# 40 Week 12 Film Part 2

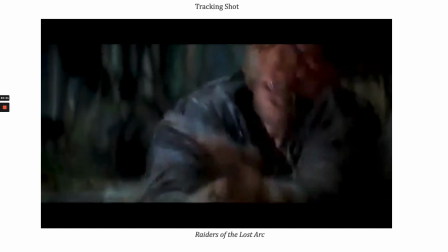A pan is when the camera pivots to look from side to side. And so again, the camera is supposed to mimic us. And so it mimics our head. And so this is when we're looking from side to side, all right? And then a tilt is when the camera pivots to look up and down, right?
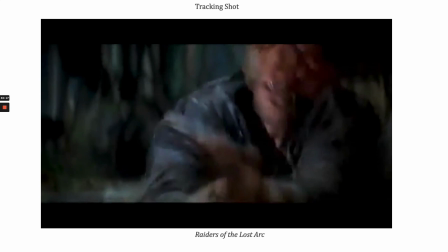So it's just kind of like our neck moves up and down, right? The camera is going to follow that same kind of motion. A crane up or crane down is when a camera is lifted and lowered by an actual crane.
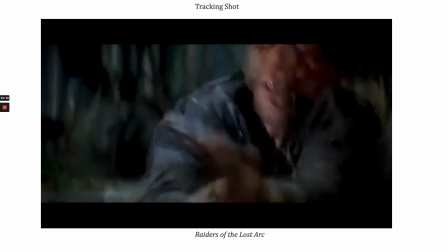And this generally, what this does is it frees us from the viewer from the ground, and it gives us a greater sight. And so generally it's used to convey this idea of an extreme kind of a high angle shot to give us a greater sense of the surroundings,
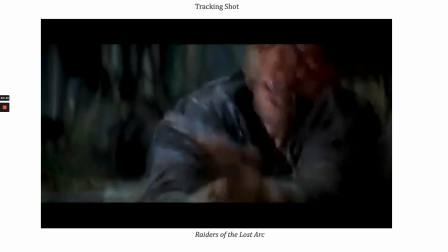and we've seen that within Touch of Evil.
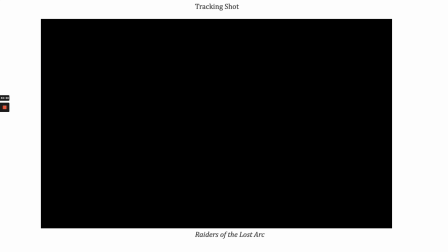Okay, this one, I just wanted to show this one real quickly. This is coming from Vertigo, and what we're going to see is a zoom
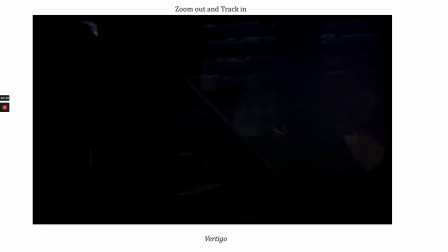out and a track in, to convey that sense of vertigo that Scotty feels, because we saw I showed you a previous clip where he's hanging from the rooftops in San Francisco as he's chasing a criminal. That gives him a sense of this anxiety, this acrophobia.
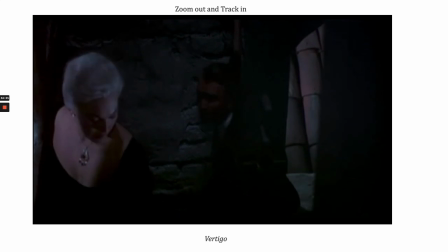And as he returns at the end to this particular cathedral, he's going to look down and he's going to feel vertigo.
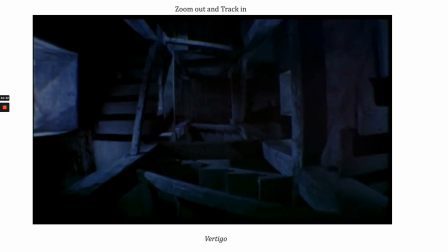And this is a way that Hitchcock's trying to get us to feel that vertigo, right?
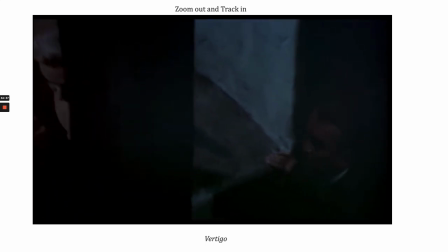Zooming out and tracking in to provide that disorienting effect.
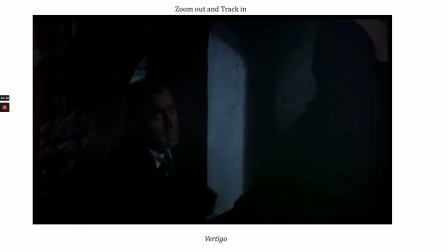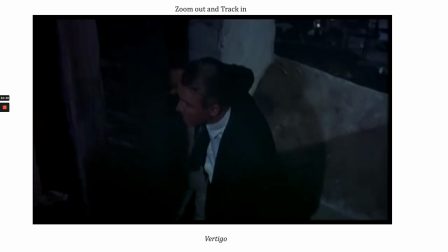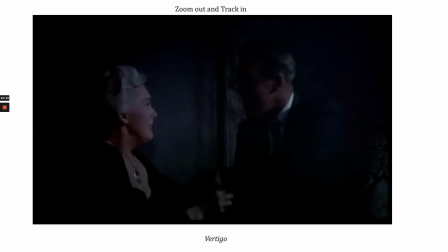A Steadicam is kind of like a dolly shot, except it's
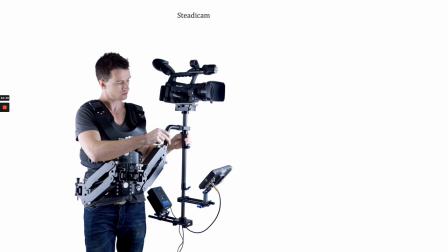gives a little bit more versatility. What you have with a Steadicam shot, as you see here, is the camera is attached to a harness, and then the camera operator wears this harness over his shoulders,
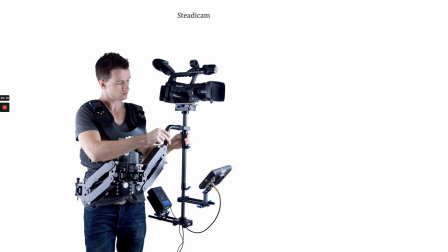giving the operator the ability so that he or she can walk or run, and the camera will pretty much remain steady, right? And so they can jump up and down, and it still maintains that level of steadiness. And what this enables it gives more flexibility than a dolly shot.
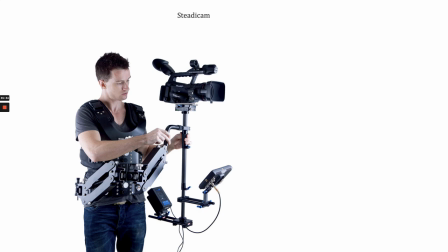A dolly shot's going to be a little bit more bulky. This can get into crowded scenes that you want to shoot a little bit more easily. It can go up the stairs and down the stairs, which dollies obviously have a harder time with. And so this gives a lot more flexibility. But it's pretty heavy, right?
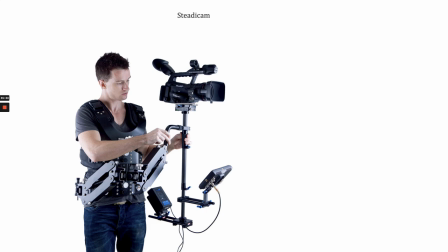And so they don't use it a whole lot. They just use it for specific moments within a film.
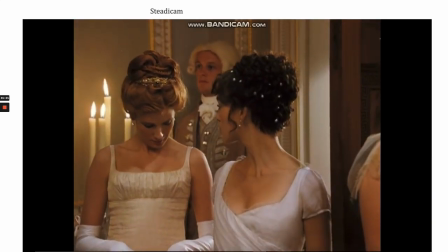Just to show you a Steadicam shot, this is coming from, I believe this is Sense and Sensibility.
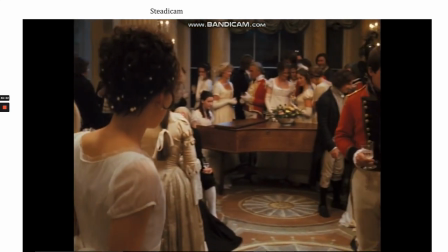Or, no, maybe it's Pride and Prejudice.
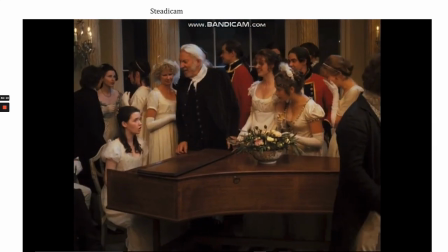Steadicam shot, right? So we're there's a camera operator with this harness, enables him or her, I'm not sure who the camera operator was,
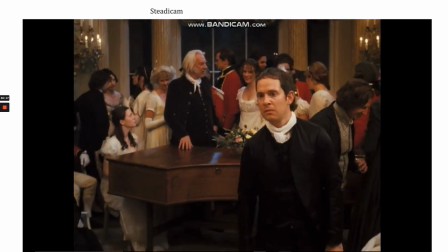to move freely throughout this very crowded party that they're having.
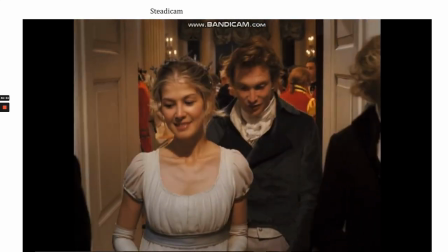They have a beautiful grape. Of course, Caroline's a much better rider than I am.
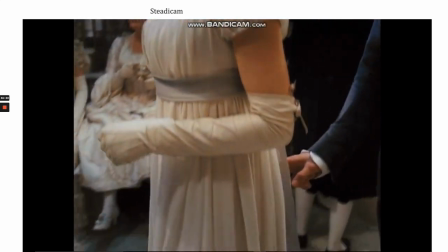Of course.
Follow the action, follow the individuals.
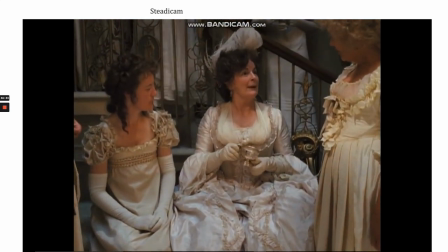Again, we get close-ups, we get a tilt here, going from the shoes to the face.
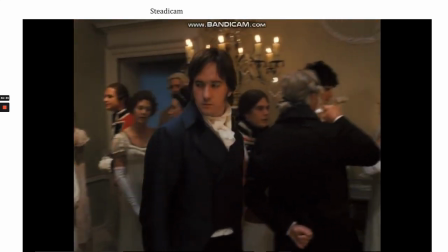We got another kind of pan as we see, I think that's Mr. Darcy, if I remember correctly.
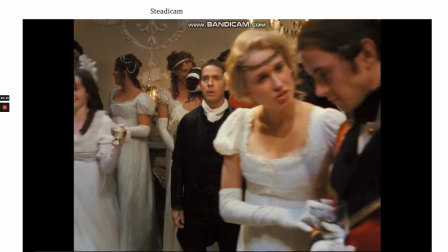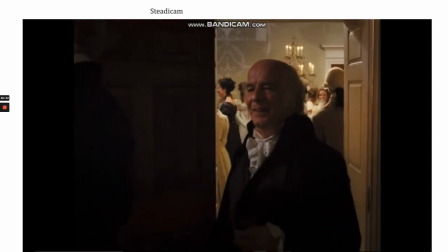But it's a way of immersing us in the action. We feel that we're at the party, right? And that's exactly what films do.
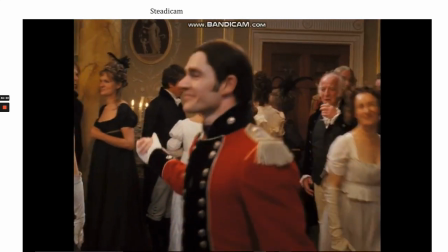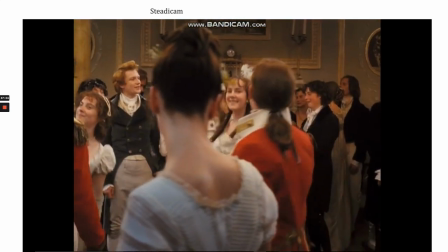We can feel as though we're dancing along with these participants.